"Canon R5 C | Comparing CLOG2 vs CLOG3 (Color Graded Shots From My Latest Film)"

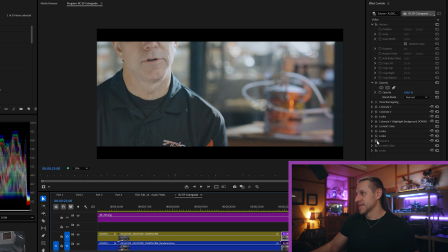(16:29)
Let me restore the unrendered here for a second. Turn this stuff back on, reset the size.
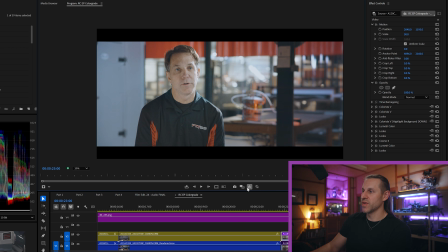(16:39)
Okay, so there's the shot. If we turn off all the effects, that's what it looks like without any effects.
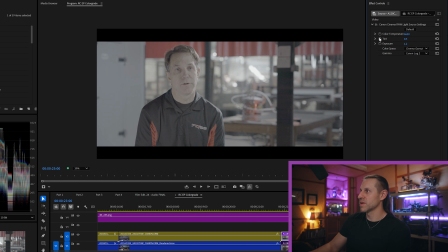(16:47)
That's just the log, and let's see what log it was. It was CLOG2 as well. I will say, I found myself using
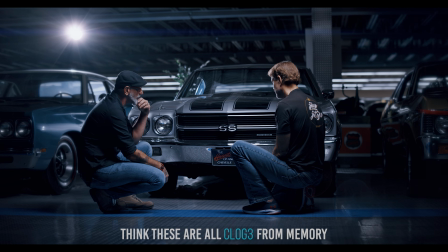(16:56)
CLOG3 more in the other videos that I did for Trans Am Worldwide that were more contrasty,
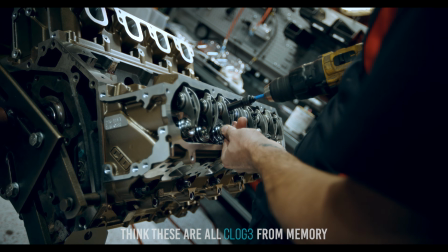(17:03)
more saturated, and pushing the faded film look less.
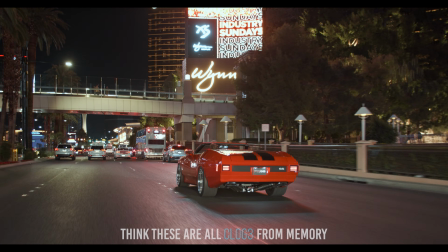(17:09)
It was like, those were more digital, modern, focused on it being a modern Chevelle more than this project.
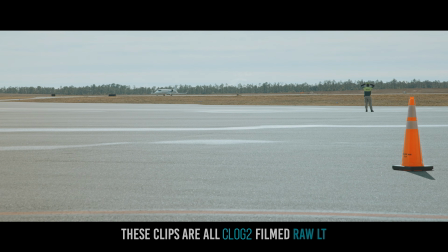(17:17)
This project was for a customer. He's in his 70s. Nice guy, but I just felt like this needs to feel older.
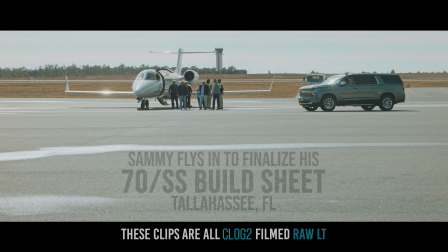(17:25)
I just wanted this to feel more like his era.
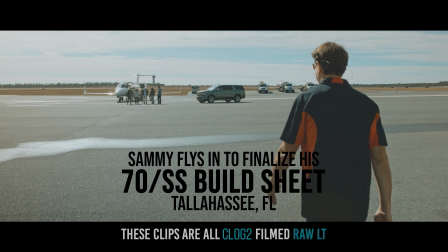(17:28)
And so I found that CLOG2 in general got me to that faded film look a little bit faster.
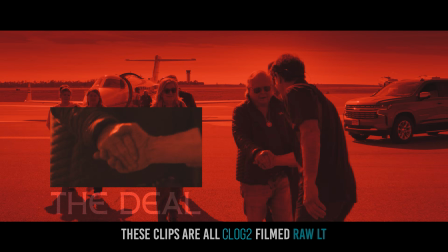(17:35)
So for the vintagey stuff, maybe CLOG2 might be more the go-to, but I'm not gonna say that I exclusively use CLOG2, because I use CLOG3 and other stuff too. And I did a lot of filming for sections that was in XFAVC, which I'll just queue up and play while I'm talking here real quick.
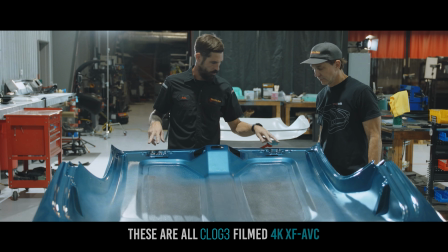(17:52)
And those are all CLOG3. I mean, everything that you're filming in a compressed codec on the Canon R5 C is CLOG3.
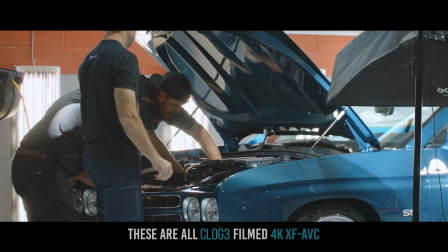(17:58)
And I still got it to feel pretty like old. So I feel like you can get it going both ways.
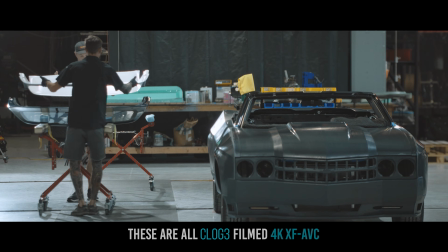(18:03)
I think my takeaway from this is what you really start to hear me say over the course of showing this, is that start with one.
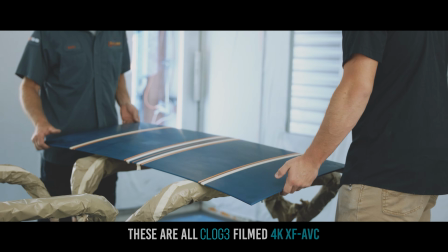(18:11)
If you want to start with CLOG2, because ultimately it's potentially got more dynamic range, which it does on technically.
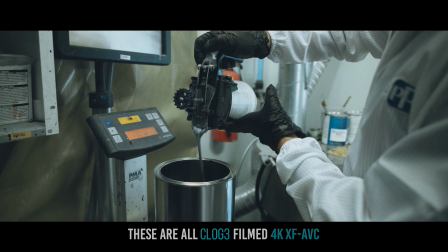(18:17)
It's going to be a little bit noisier, although I love it sometimes. Start there.
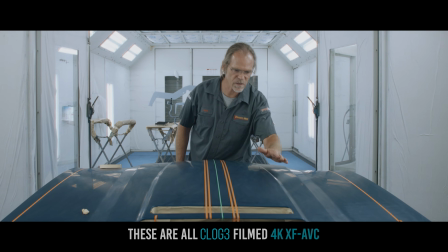(18:23)
If it doesn't work for you, if you're having trouble with it, try CLOG3. Don't feel like you're stuck to CLOG2.
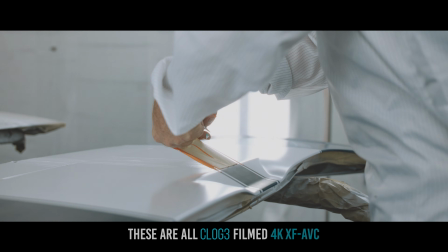(18:29)
CLOG3 might really be something to investigate.
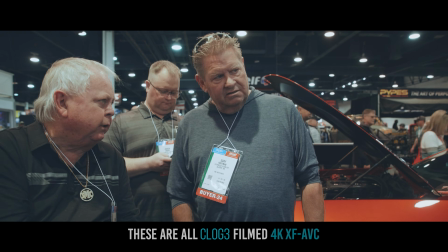(18:31)
Turn off all the effects that you put on it, and then kind of just rebuild it for a second with the same set of effects, so you can copy paste them or whatever. I guess if you're in Resolve, it'd be a whole different process. But my point is that just mess with it a little bit in CLOG3 and see if you arrive at a look almost immediately, and vice versa. If you're in CLOG3, try CLOG2 and just see if it just gets you to a different point. I'll give one example, and this is a little bit of a weird metaphor, or analogy.
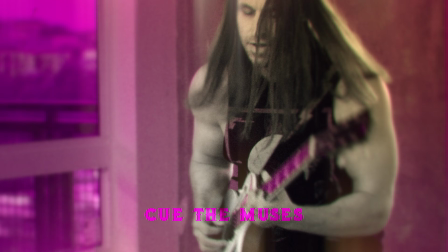(19:02)
I am a musician and I play guitar, and if I pick up a guitar,
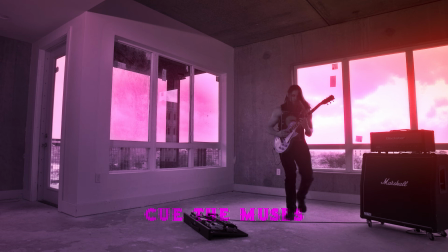(19:08)
any guitar, I will come up with something different on each guitar that I pick up.
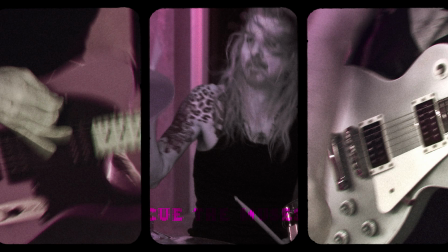(19:14)
There's something about the way the fretboard is, and the wood and the tone, and I just end up coming up with different stuff. And I've talked to a lot of musicians about this, and I've never met someone that didn't say that was the case for them. You're going to arrive at a different place if you have a different starting point, you know? And so I think that with CLOG2 and CLOG3, they're just both worth dabbling with, and I think that the dynamic range hunt isn't always the thing that you've got to stick to, you know. Sometimes something just looks better and you can get it to look right. And the dynamic range in the CLOG3 is really good. I mean, you know, as if you were controlling the camera decently, you're almost always going to be able to retain your highlights and have shadow detail in it. Almost always. It surprises me in tough situations how well it does. Would I like for it to have 3 more stops of dynamic range? Sure. R5 C2, do it. Give it to me. I'm all about it. Would I like to have CLOG2 as an option inside of my compressed codecs? Yeah, sure. Give it to me. I will take it. But my point is that, you know, if you are using the R5 C and you're using XFAVC and all that, CLOG3 ain't bad, man. It comes out great. Take care, and I'll catch you guys on the next one. Movie voice. Peace.